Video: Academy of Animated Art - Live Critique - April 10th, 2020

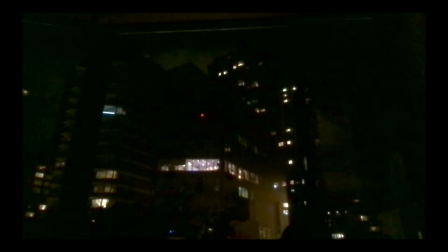[8:26]
Lights are popping on. They're popping off. Ambulances are constantly going by. Fire trucks are constantly going by, flashing lights up on there. So you want to pay attention to the movement of the light, to the dynamicness of the light.
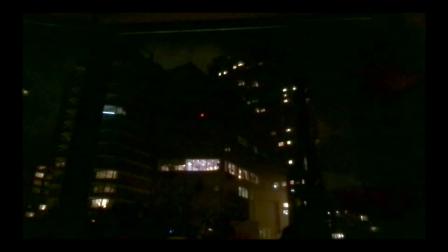[8:40]
Like sometimes some of these lights are televisions, so they'll be flickering on and off. And you want to make sure to pay attention to that in your scene as well. Okay, so I'm going to go ahead and hop into the individual lighting challenge for now.
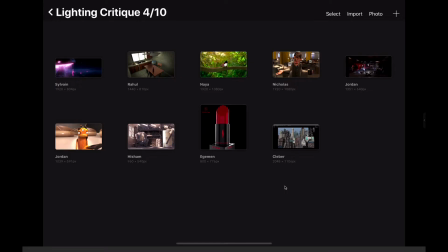[8:54]
These are the student images that we had for the week. I wanted to start by talking about the there's a couple different examples that I have here. There's work that was submitted for review and other stuff I just kind of want to generally show you guys. So this is one I just want to generally show you.
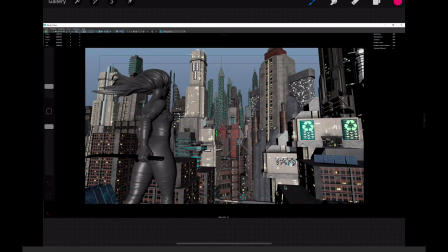[9:11]
This is Kleber's working on this for inside the student lighting area. So Kleber's one of our students, and I just kind of want to show you what he's up to and his reference to kind of talk you through your own city lighting stuff.
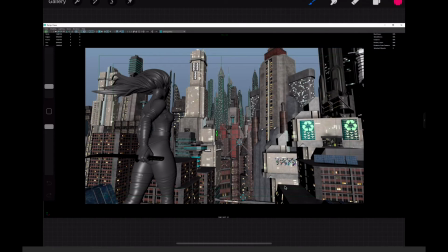[9:25]
So this is early stages of what he's working on. But you can start to see some of the reference that he pulled up.
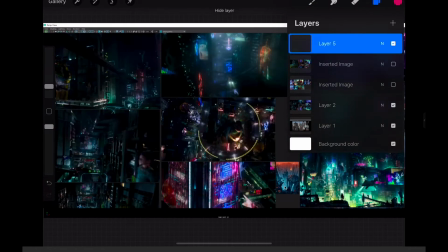[9:32]
And these are kind of some of the things that I was talking about. Like let's take a look at this.
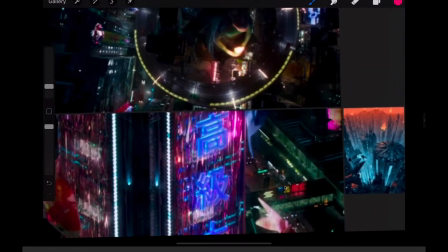[9:36]
So the difference between like a city like this with super saturated colors versus something like
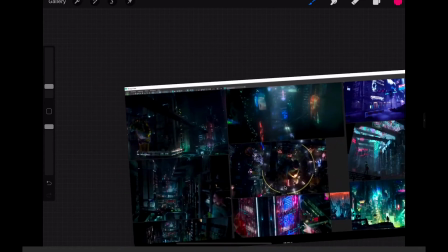[9:43]
this stuff over here, which is a little bit more desaturated and a little bit more realistic. Those are going to, or like this is super saturated, right?
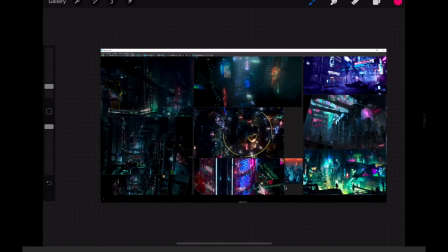[9:51]
That's going to really depend on how you light up your city. So just something that he's working on there that I thought was really cool.
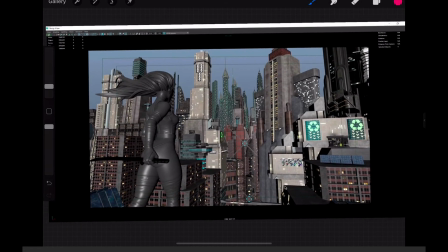[9:58]
And I really like this kind of staging, because what you can do is you can really do a couple things here to get, because this is going to be our focus, is this character. A couple things that you can do. Number one, he can consider, like, she's obviously standing on top of a building. There are lights on top of buildings.
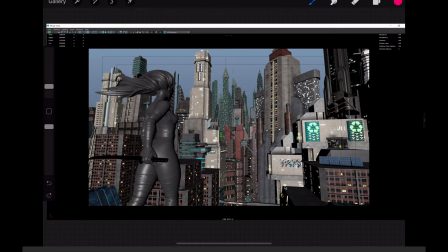[10:16]
He can do like a really direct upward light coming in underneath her, kind of shining up on her face here, kind of catching her hair, making that look really cool. Catching this blade, that could be really neat. The other thing is he could take this camera, swing it around this way, and then what we have is the complexity of the city,
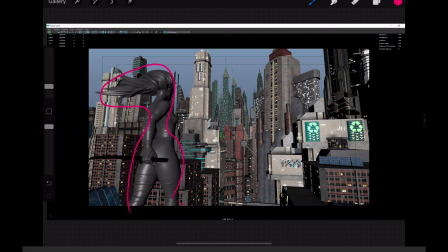[10:32]
and then just kind of keep the character super simple and allowing the simplicity of the character to pop off from the background too. So just a couple opportunities there to really get some good character and background separation.
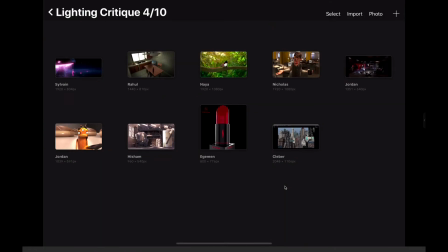So a couple of let's get into some submissions here.
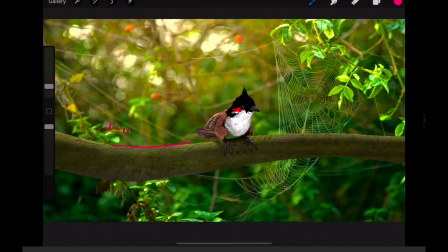[10:55]
So the first one I want to start with is Naya. I'm going to take away some of the stuff I drew up earlier. So Naya did a really great job of including, so we've got this image. It looks nice out of the gate. It's got some really good potential.
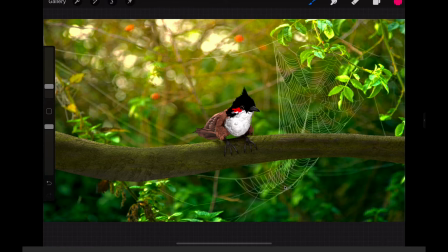[11:11]
But when I looked at this, I was like, man, there's just like, this is a good start, but it's just not quite there yet. There's more that we can do. And thank goodness
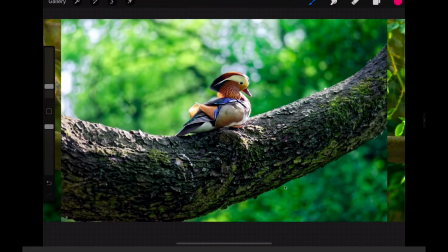[11:24]
that you included some reference imagery, because again, this is the lifeblood of what we're doing. So we can really get a good sense of what's going on, and getting some guidance to really, really help us out.
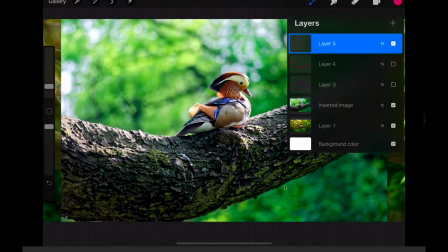[11:37]
So I'm going to flip back and forth a lot here between the reference and his.
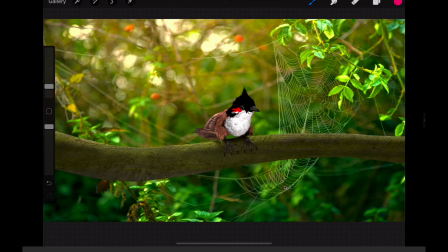[11:41]
So the first thing I noticed when I was looking at this, I was like, man, like something's not feeling right about this branch. It feels very flat to me. It feels very even, and it doesn't, like, it's just not really doing it for me yet.
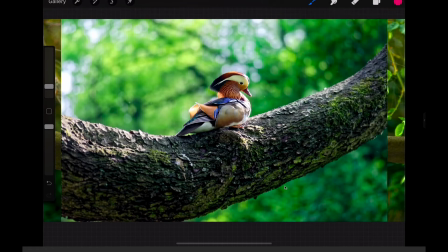[11:52]
So let's go ahead and take a look at this reference. Okay, this is a little bit different. There's much more light on the top. It's more dynamic between the light and dark. The key to fill ratio is higher. Additionally, there's like pockets of light.
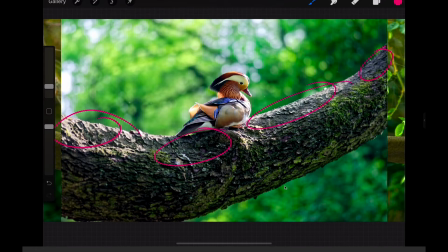[12:05]
So this is in shadow over here. This is in light over here. The shadow there, more light there. So a little bit more of a shadow variation.
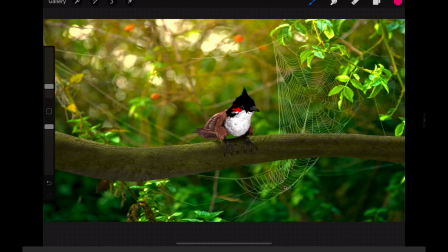[12:12]
Now let's look at the render. Consistent across the top. Not a lot of variation in there. The shadow is just underneath the character. There's really no idea of direction in any sense.
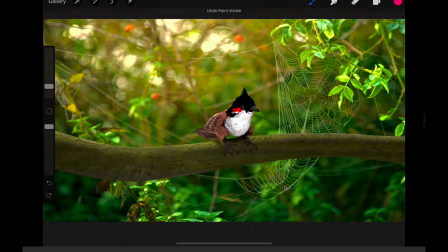[12:26]
And there's no variation. There's no breakup. There's no shadow from anything else breaking it up. So you really want to push that, and definitely push the intensity a little bit more.